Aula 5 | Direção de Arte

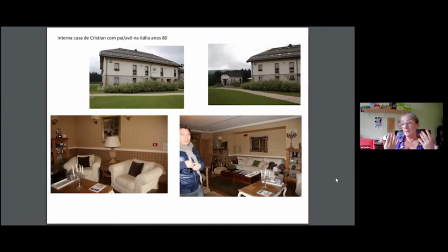3917s
Daí eu passei para eles, a gente foi lá e eles também eram pessoas, né, que também já tinham bastante experiência com muita experiência com produção, eles tinham bastante conhecimento, que também é uma coisa importante.
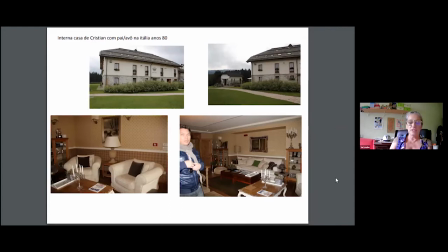3934s
A gente fez algumas reuniões, tudo ainda não tinha o tinha o WhatsApp, mas ainda não tinha essa comunicação fácil, a gente fazia tudo pelo Skype.
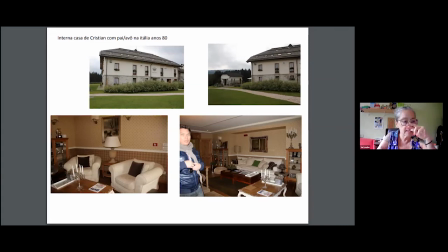3950s
E eu passando, abastecendo de referências, e eles me mandando, e a gente foi trocando. E aí, quando eles, esse lugar, eles conheceram através de mim, assim, que eu passei para eles. Né? Ai, que amor!
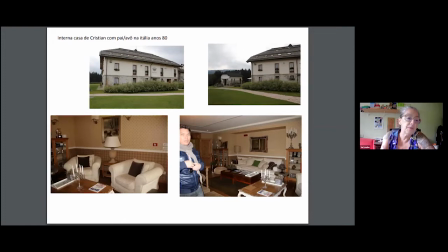3974s
E daí essa coisa da luteria foi pesquisa, né? Pesquisa. Pesquisar é um nome que a gente na pré-produção. Pode passar, vamos seguir para a gente poder fazer tudo, né?
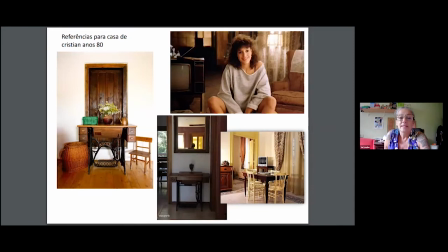3989s
Referência da casa do Christian para os anos 80, né? Ali o Flashdance é a televisão, se fosse aparecer. A máquina de costura, ela aparece aqui como uma referência, porque numa fala
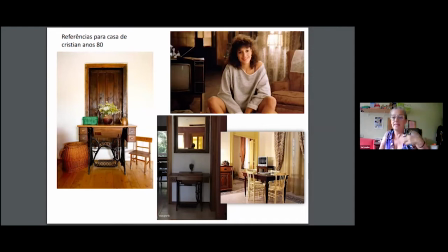4006s
de memória, ele fala que lembra muito da casa do avô, que a avó costurava. Então, achei importante a gente trazer esse elemento. Né? Pode passar?
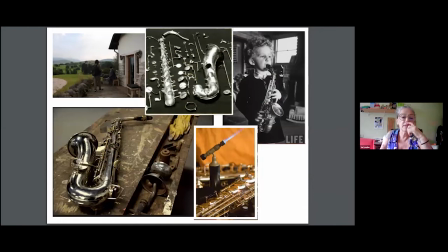4023s
Então, aí são as coisas que das referências de pesquisa eram coisas que tinham que ter, porque
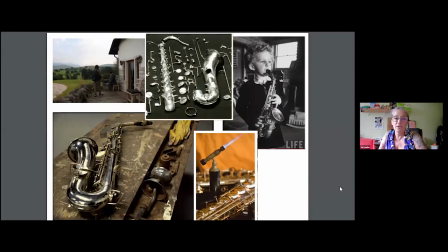4035s
era saxofonista, o avô tocava sax e trabalhava com sax.
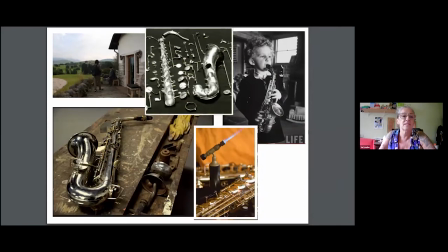4041s
Então, essas eram as referências. A fotinho em cima já é da locação e é onde vocês já viram no trailer e é onde tem essa cena. Pode
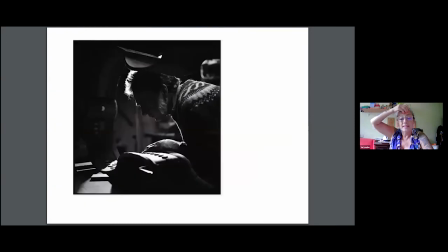4056s
ser. Pode passar. Qual? A mão de Deus, não sei qual é. Essa referência eu trouxe para o Bruno de uma referência bem fílmica, assim. Eu trouxe para ele e para o Juarez, na época, que era o fotógrafo.
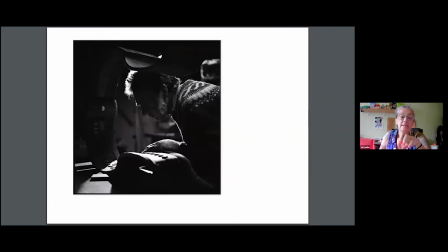4079s
Então, a gente... eu achei muito bonito, assim, essa composição, né? Os elementos, aquela luz vindo de trás. Então, isso também a gente também pode trabalhar, né, como referência. Pode passar?
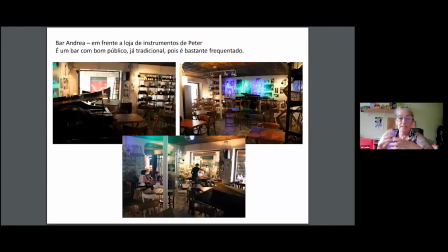4097s
Aqui é o bar do Andrea, que era onde eles começam, ele lá na Itália começa a trabalhar, começa a querer né, procurar lugar para tocar. Então, a gente tinha esse lugar que a gente tinha uma série de necessidades.
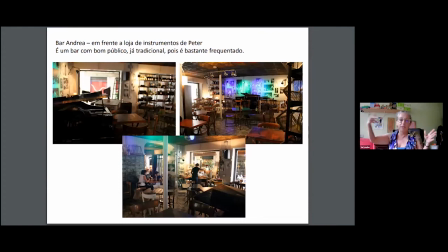4113s
Assim. Tinha que ser um lugar térreo, com um vidro que desse para a rua. Então, a gente vai ter.
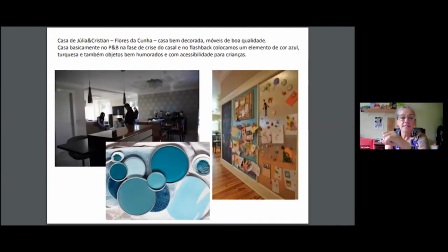4121s
Pode passar? A referência aqui é da casa do casal, né? Uma referência do passado, que é essa figura mais colorida, onde tinham as cores da... A influência da criança na casa.
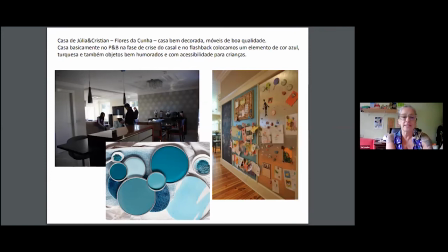4143s
A de cima já é quando a gente já tem a casa mais sombria, né? E eu trabalhei com a figurinista e com todo mundo essa paleta de cores mais pro frio, assim, né? Para eles terem.
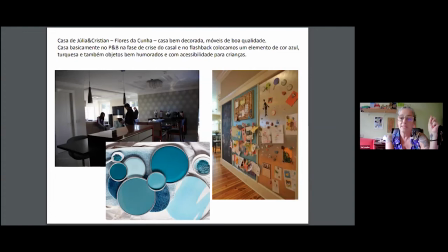4162s
Pode passar.